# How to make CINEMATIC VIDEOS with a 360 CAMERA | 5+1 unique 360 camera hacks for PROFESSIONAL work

And now let's talk about a really cool effect called bullet time. It's a dedicated Insta360 effect, as we can buy a bullet time bundle and there's a dedicated function in the smartphone app too. But I don't use any of them, and even more, first I found this effect totally useless in professional work.
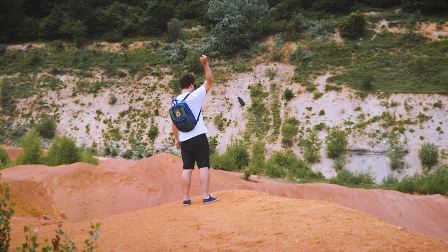5:05 So let's see the basic problem. To shoot bullet time videos, our talent has to raise his hand while the camera is spinning around.
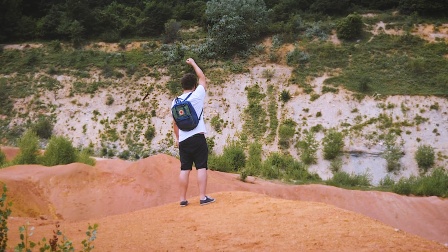5:12 But the problem is that it's really hard to justify in a movie why the characters are raising their hands in these situations.
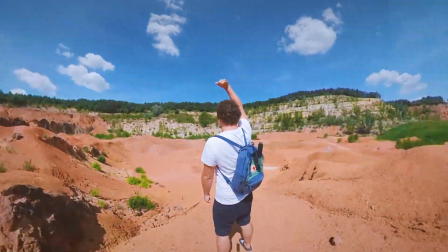5:19 You know, it's quite unrealistic. Imagine Neo in Matrix rising up his hand every time he's in a bullet time situation. It's really hard to create a storyline giving any meaning of this action. But of course we need this movement to shoot bullet time with a 360 camera. So
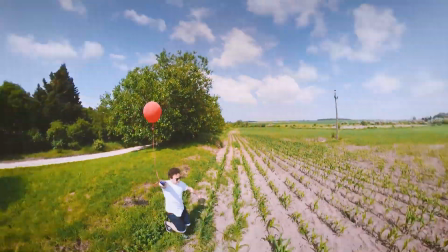5:38 I came up with a similar solution like in the previous case, and I started to put something in the talent's hand.
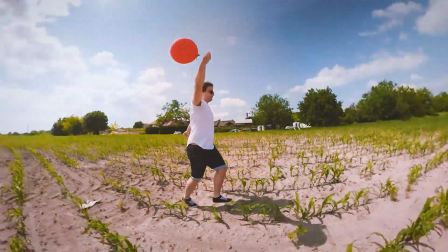5:44 The first thing came to my mind was the air balloon, because people keep their arm exactly in the same position during holding air balloons, like swinging the 360 camera during bullet time recording. I don't use the so-called bullet time handle, because that's too flashy in the hand.
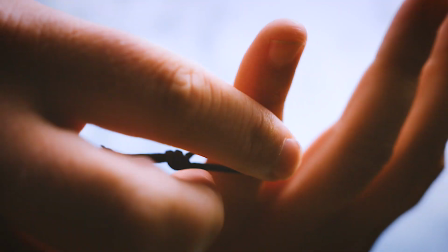6:00 But using a string is really cool. I just put it on my finger and that's all. I neither use the mobile app, but I'm shooting in 4K 50 FPS or even 3K 100 FPS and set up everything in post.
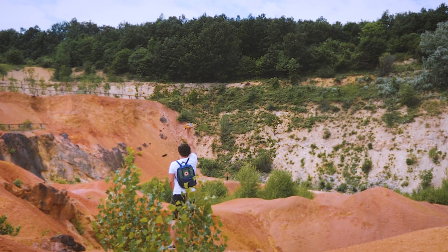6:12 In most of the times 4K 50 FPS is a nice choice for me,
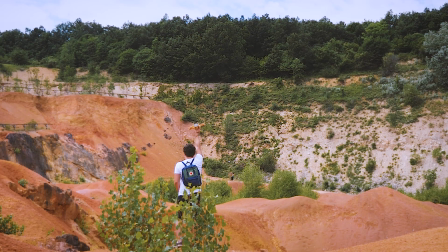6:17 especially because I think we don't have to spin the camera so fast and a double speed can be enough.
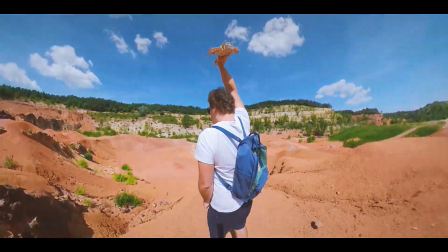6:22 It looks cool with balloons, and of course I like this shot with the X-Wing fighter too.
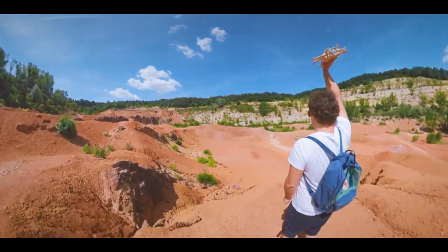6:27 But unfortunately, because of the strange hand position, I think bullet time is a little bit limited in professional works. If you have any further ideas about what to hold during bullet time to make it look natural, write me in the comment section below. And if you like these really cinematic ideas with 360 cameras, push the like button, subscribe to my YouTube channel, and see you next time!